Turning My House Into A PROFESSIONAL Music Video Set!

You can probably get it for cheaper on like Amazon or eBay, but we just have this light and it's basically on a boom arm off of a C-stand shooting down on keys in the background.
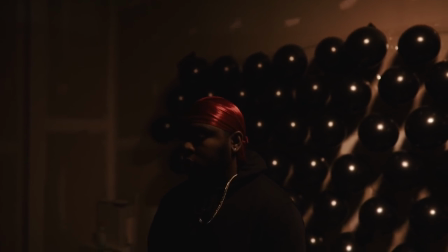[4:11]
And this is our key source. There's only one light and it's just providing us some really dramatic looks for the scene that we're doing now the next light that we have into the scene
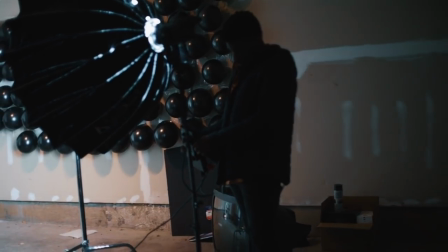[4:19]
is the aperture 120d mark ii and i've been using this light so often for my music video stuff like even before i got the version two i was using the version one but the version two is like amazing because within it has like lighting effects so we're using a lighting
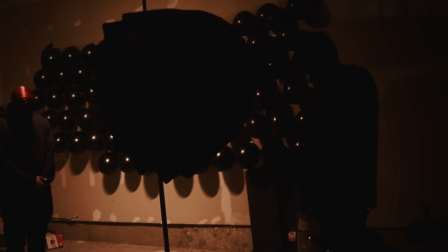[4:32]
effect for this actual scene to give it a little bit of a stylistic look we're using the lightning effect on the light which basically just flickers on and
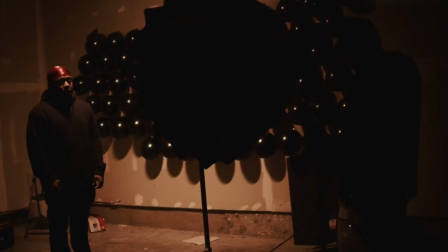[4:39]
off like lightning every now and then and this is just there to add some stylist that looks into it.
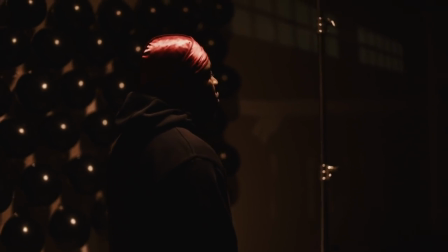[4:45]
It has no other benefit other than that.
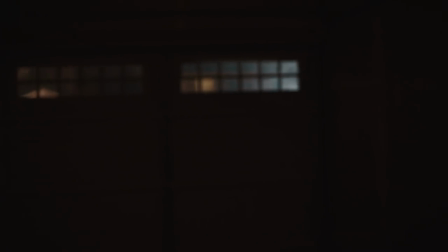[4:47]
This scene would have looked perfectly fine with just the young little 360 over top, but we decided to add this in to give it more of a dramatic and stylistic look for the shot.
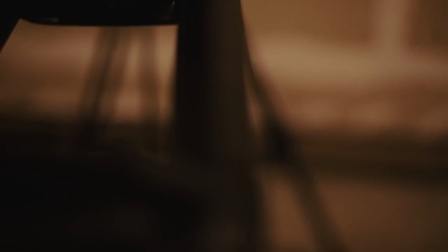[4:55]
Now for this scene, I used the Sirup Magikarp Pro slider. I just recently did a review on this slider.
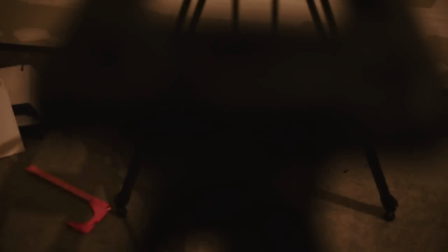[5:00]
If you're interested about it, go check it out.
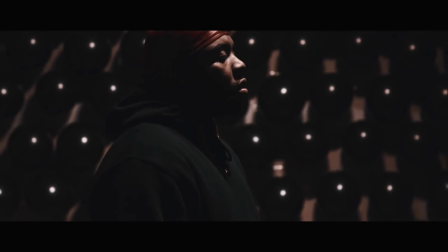[5:01]
And we're using the Sony a7 III for this entire video, but for the specific shot that you guys are seeing right here, I'm using the Sigma 24mm f1.4 art lens.
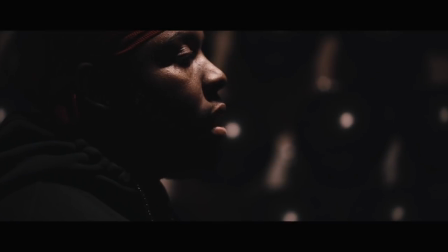[5:09]
And this is just to get out a wide shot coming in on the slider. Now me, when I film my music videos, I almost never use autofocus, but when I use a slider, the majority of the time I'm actually using autofocus just because it's a fairly slow motion and it's fairly easy for the camera to keep up with it. And you know, it's kind of reliable at that point. So I'm using the slider with the Sigma and I'm using autofocus and I'm just getting some really clean push in and push out shots.
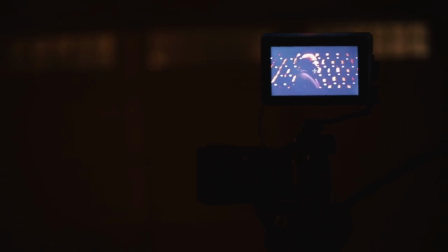[5:32]
And the overall vibe of what I wanted to get with this, it's a very mellow portion of the song that I knew for a fact that I wanted to film here at this specific location
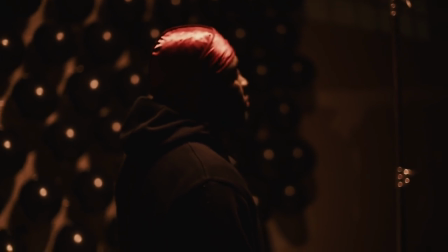[5:40]
and it's just me going in and out it's very smooth and i got some close-up shots as well which i swapped out the sigma 24 millimeter for the canon 100 millimeter f 2.8 macro lens and for these shots i
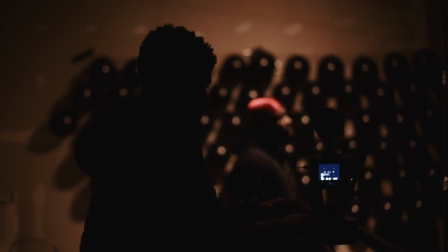[5:52]
have the slider stationary and i'm just basically filming keys i knew in post that i was going to replicate a little bit more movements with keyframes so i just shot
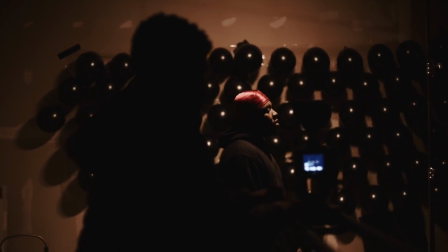[6:00]
that shot stationary for one shot in a scene i wanted to simulate kind of a drunk vibe for it So what I did was
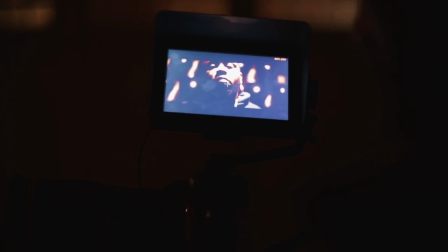[6:05]
I lowered the shutter way down on the camera and I filmed a performance of Keys straight on in this exact same setting.
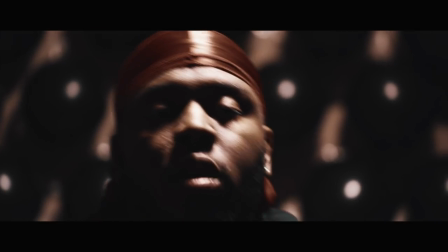[6:12]
And it's turned out really dope, it's very wavy, it has like a lot of motion blur to it and it just simulates and gives you a drunk feeling when you're looking at the shot. And that was that for that scene. One month later we decided to dive into some more of the performances for this music video. Look, it's like a month later since the last shots you guys seen in this music video but we're back in the crib and we're back finishing up this poor video for Keys. And the majority of the stuff that we're gonna be doing today is gonna be also inside the house Just some really stylistic stuff that we thought to do that doesn't really cost a lot of money So if we take a look at the set right now,
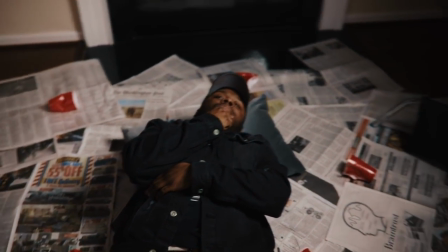[6:43]
you can see we got Keith's right here laying down And we just got a bunch of newspapers these cost us like what three bucks? Three dollars cost us like three dollars to get all these newspapers We got some red cups that you guys saw me cop at the beginning of the vlog the BTS We just crushed them up put them around Keith's to look good,
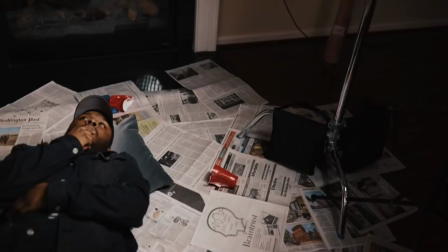[7:00]
you know, just that added color pops to these shots are really good 20D Mark II with the light dome mini,
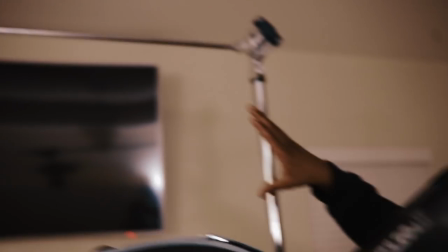[7:06]
shining down on keys, and then we got the C stand with this rigged up overhead rig that, yeah. It's just gonna be the first shot that we're gonna get, and then we got another set up that we're gonna be doing today also with some more newspapers out of the house in a second. So what I plan to do with this shot is, it's gonna be stationary, obviously when we film it,
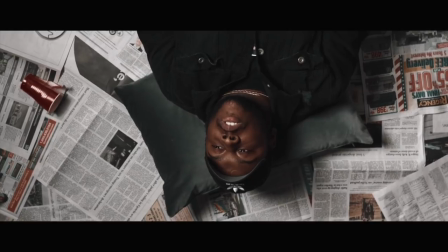[7:25]
but in post I'll zoom it and add some movement to it with key frames, maybe some spins and some zooms and stuff like that. So yeah, that's pretty much what we're gonna be doing. These shots right here turned out to be some of my favorite shots from the shoot, and they were so cheap and simple to achieve. Basically, we just went out, grabbed a couple of newspapers, ran us probably like four bucks, and we just laid them out on my floor, and it's just masking the house look.
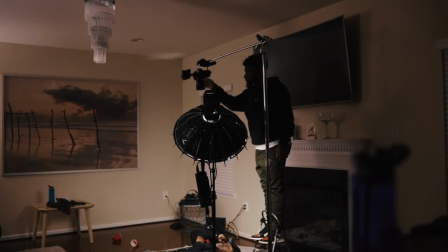[7:47]
I didn't want it to have like a vibe like we were in my house shooting music video. I wanted to mask that, and this was a really simple and cheap way to achieve this look.
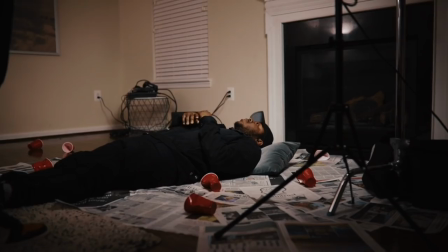[7:53]
For the wide shots on this, I'm using the 24mm F1.4 Sigma Art Lens.
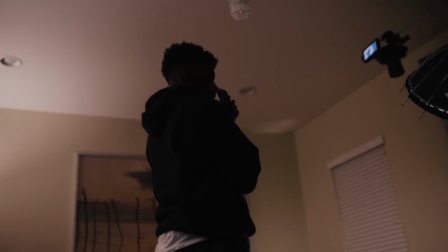[7:58]
And for the close-up shots, I swapped out with the Canon 50mm F1.4 Lens.
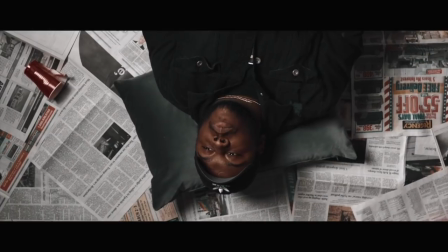[8:04]
Really simple shots. I got the movement in post using keyframes. I decided to add a little bit of rotation to it, make it look like it's spinning, zooming, in and out.